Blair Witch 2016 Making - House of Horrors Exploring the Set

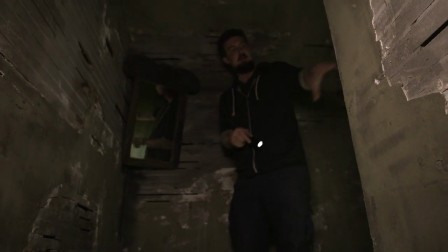489s
We specifically built this so that when you're running up, it's a little nook over here so that you can't see anybody,
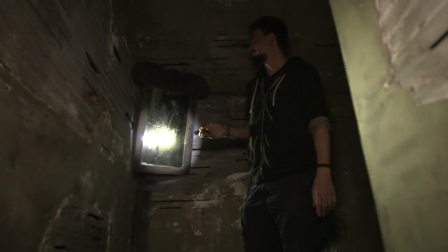496s
but this reflection will cleverly catch her.
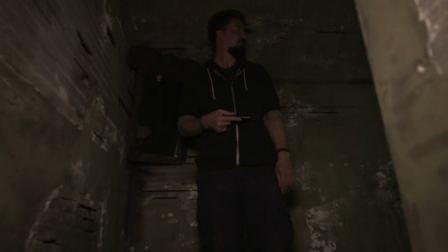499s
And we kind of started filming that last night and kind of had to move on to other things based on actor timing.
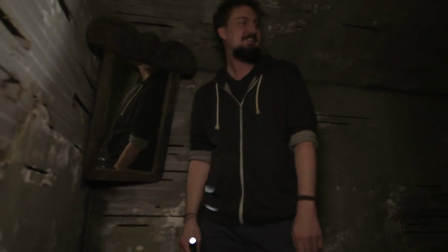507s
So we need to jump back into this, I think, tonight and finish it off.
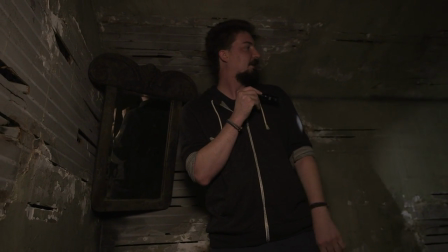511s
And this door over here, which will eventually lead to the attic, right now leads to a dangerous fall going nowhere.
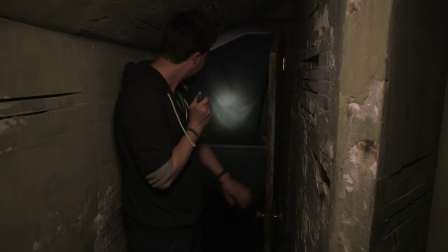519s
Which I think is just blacked out right now. Yep. So there you go.
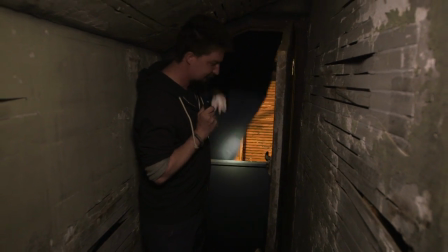526s
That's what would actually happen if you went through this door.
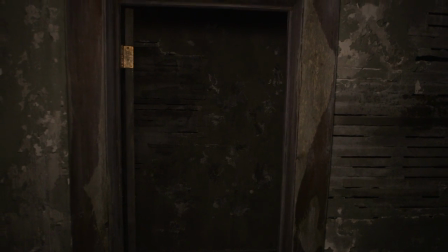531s
I think the best part about doing a walkthrough with this thing is,
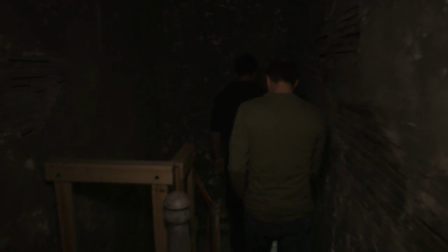538s
actually showing people that you really built these sets and that we didn't just find some crumbling house out in the middle of nowhere.
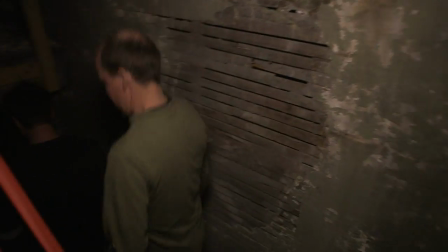545s
I know. It's pretty neat to be able to build something on this scale for real. Careful of your heads, guys.
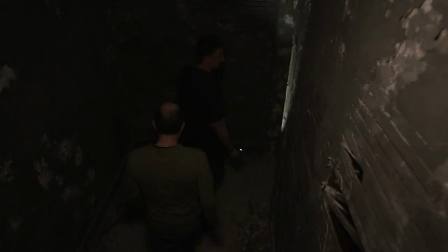552s
This is our biggest set to date, actually.
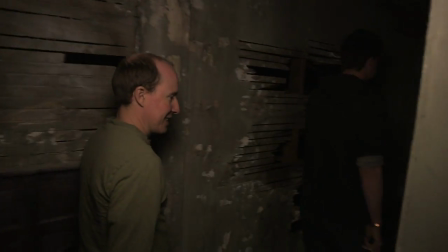558s
Because prior to this, Tom and I had built some pretty like small but elaborate sets for like a TV show,
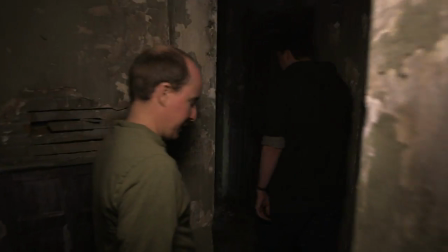565s
and we've always, for the most part, we've been shooting in a lot of practical locations.
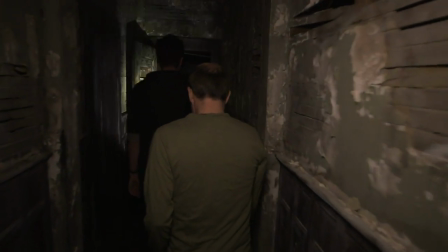570s
So this has been a lot of fun to be able to do something, just bigger. And I think we've always wanted to do something that's very texturized as well.
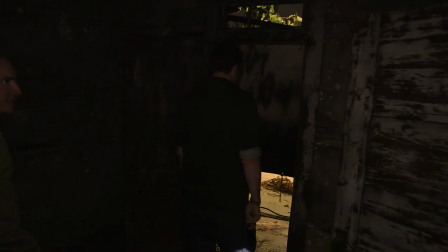578s
I think Tom and I are both really big fans of like David Fincher movies and that kind of stuff.
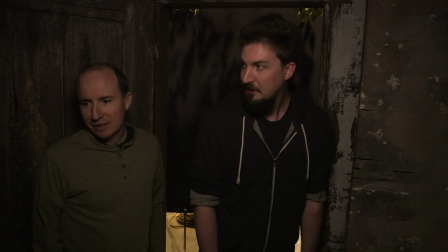583s
So to be able to do stuff where we just have like really disgusting looking walls with a lot of textures.
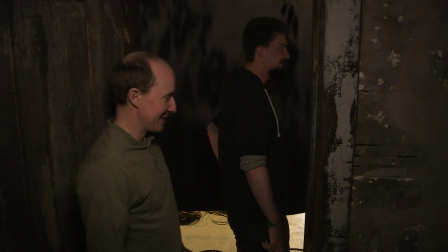589s
You know, something I think we've been looking forward to doing for a while. It's pretty cool. Which way's the entrance?
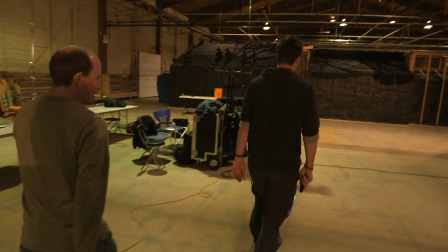594s
It's Right side. right side. So, yeah, so we're headed over to the attic set,
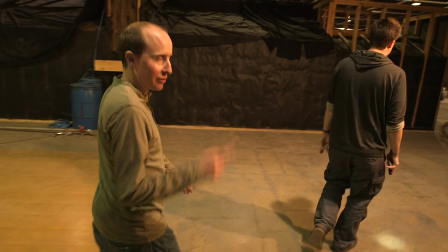599s
and we're going to join it at the same little piece that we just exited from way up top up there.
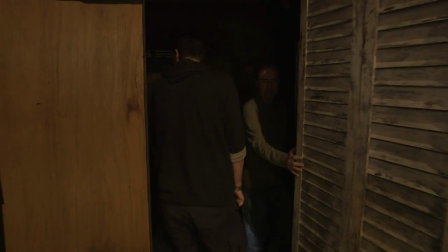606s
Let's go on in here, yeah. We'll close it after you. So this room is the one I was talking about earlier about the randomized kind of wallpaper that we're matching.
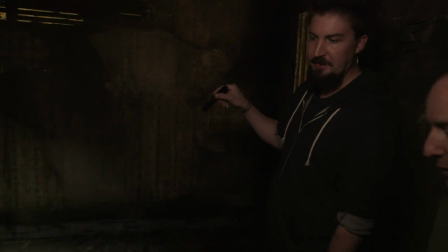616s
You know, it had the bed in it and everything else.
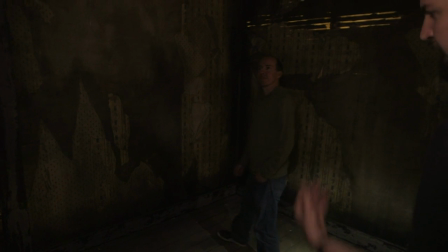619s
Eventually whenever we move into this set, we shoot out that other version, basically, we'll come in here,
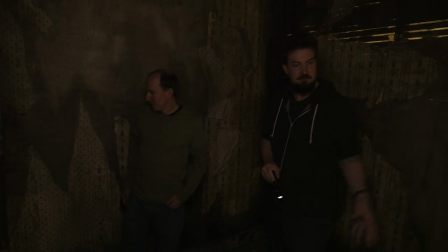625s
bring the furniture like that bed and the dresser and stuff, and then this will feel exactly like the same room.
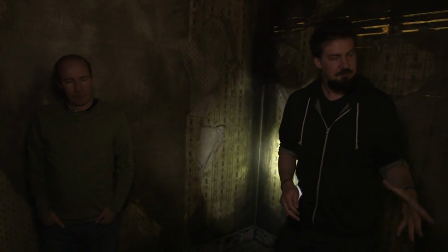631s
And in the movie itself, the room kind of supernaturally transports James into,
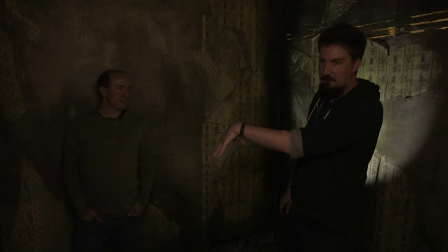636s
you know, from the hallway into the attic, which is right here, right now.
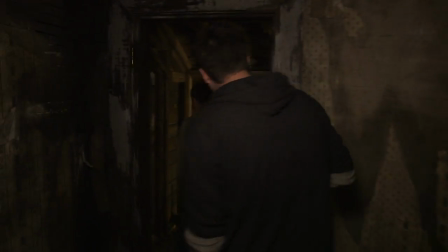641s
And there'll actually be, you know, like a door here and stuff.
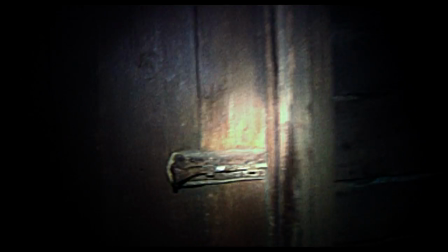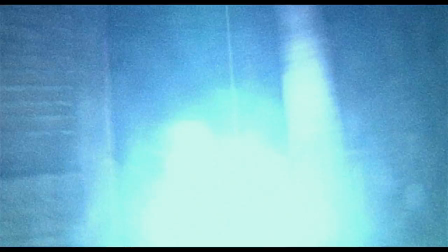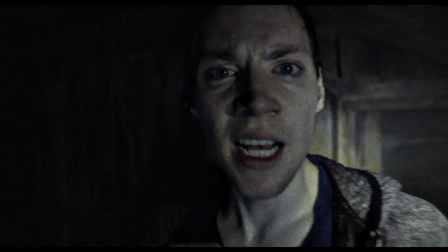654s Lisa.
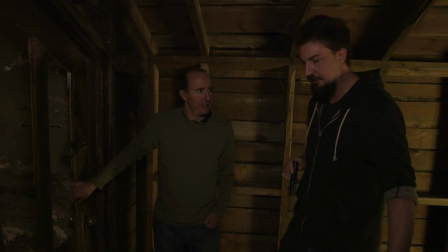656s
The opening scene of the film, he actually pops out of this thing and scares her, and we see that later on again at the end.
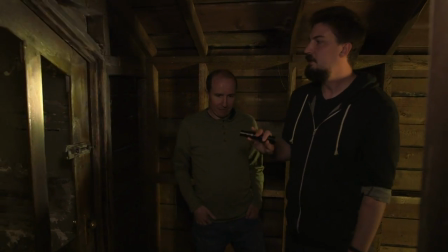664s
And so right here, this is where our big finale takes place here in the attic. You know, this door right now, the panels are missing because eventually we're going to be
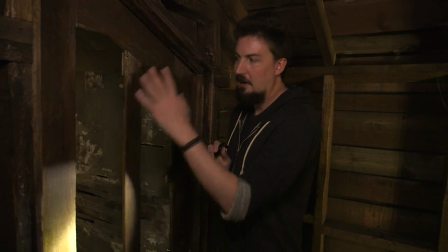673s
putting in special panels to explode outwards and crack and stuff as though the something's behind it pushing.
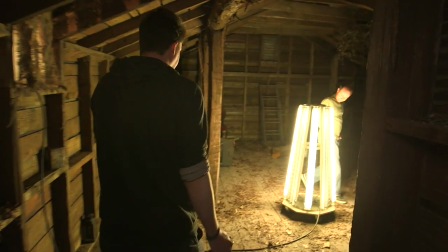682s
You know, this set just in general was, you know, kind of us, you know, wanting to kind of expand on the,
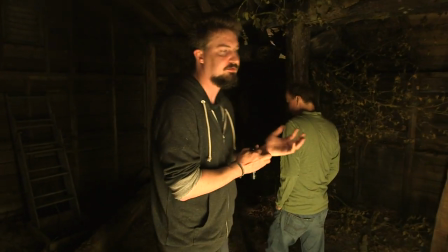689s
the whole ending of the first film where you know, it ends in the big iconic basement set piece.
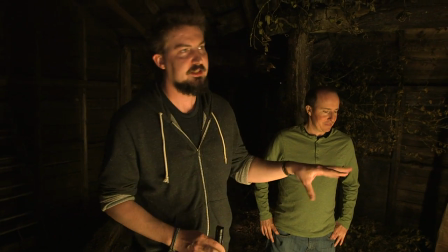697s
And, you know, we kind of had fun with that, with the characters kind of slightly implanting the idea that some people don't know if,
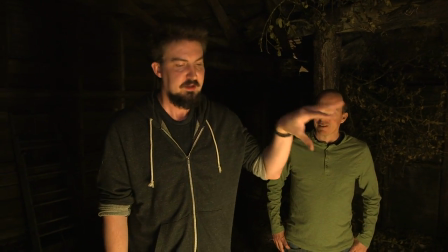703s
you know, the legend was that Rustin Parr, you know, put kids in the corner in the basement or the attic.
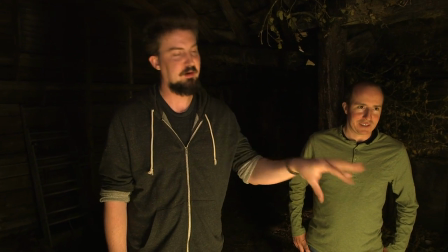709s
And so our film actually takes you to both, you know, and ultimately, you know,
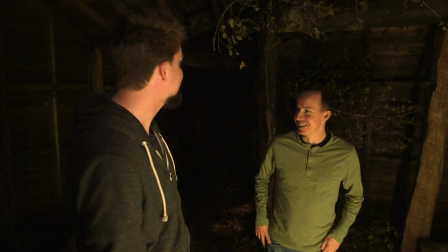716s
because we're, you know, the ladder in the series, we don't go any further down, we go further up here.
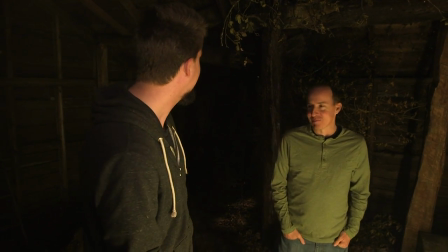723s
So we end here in the attic.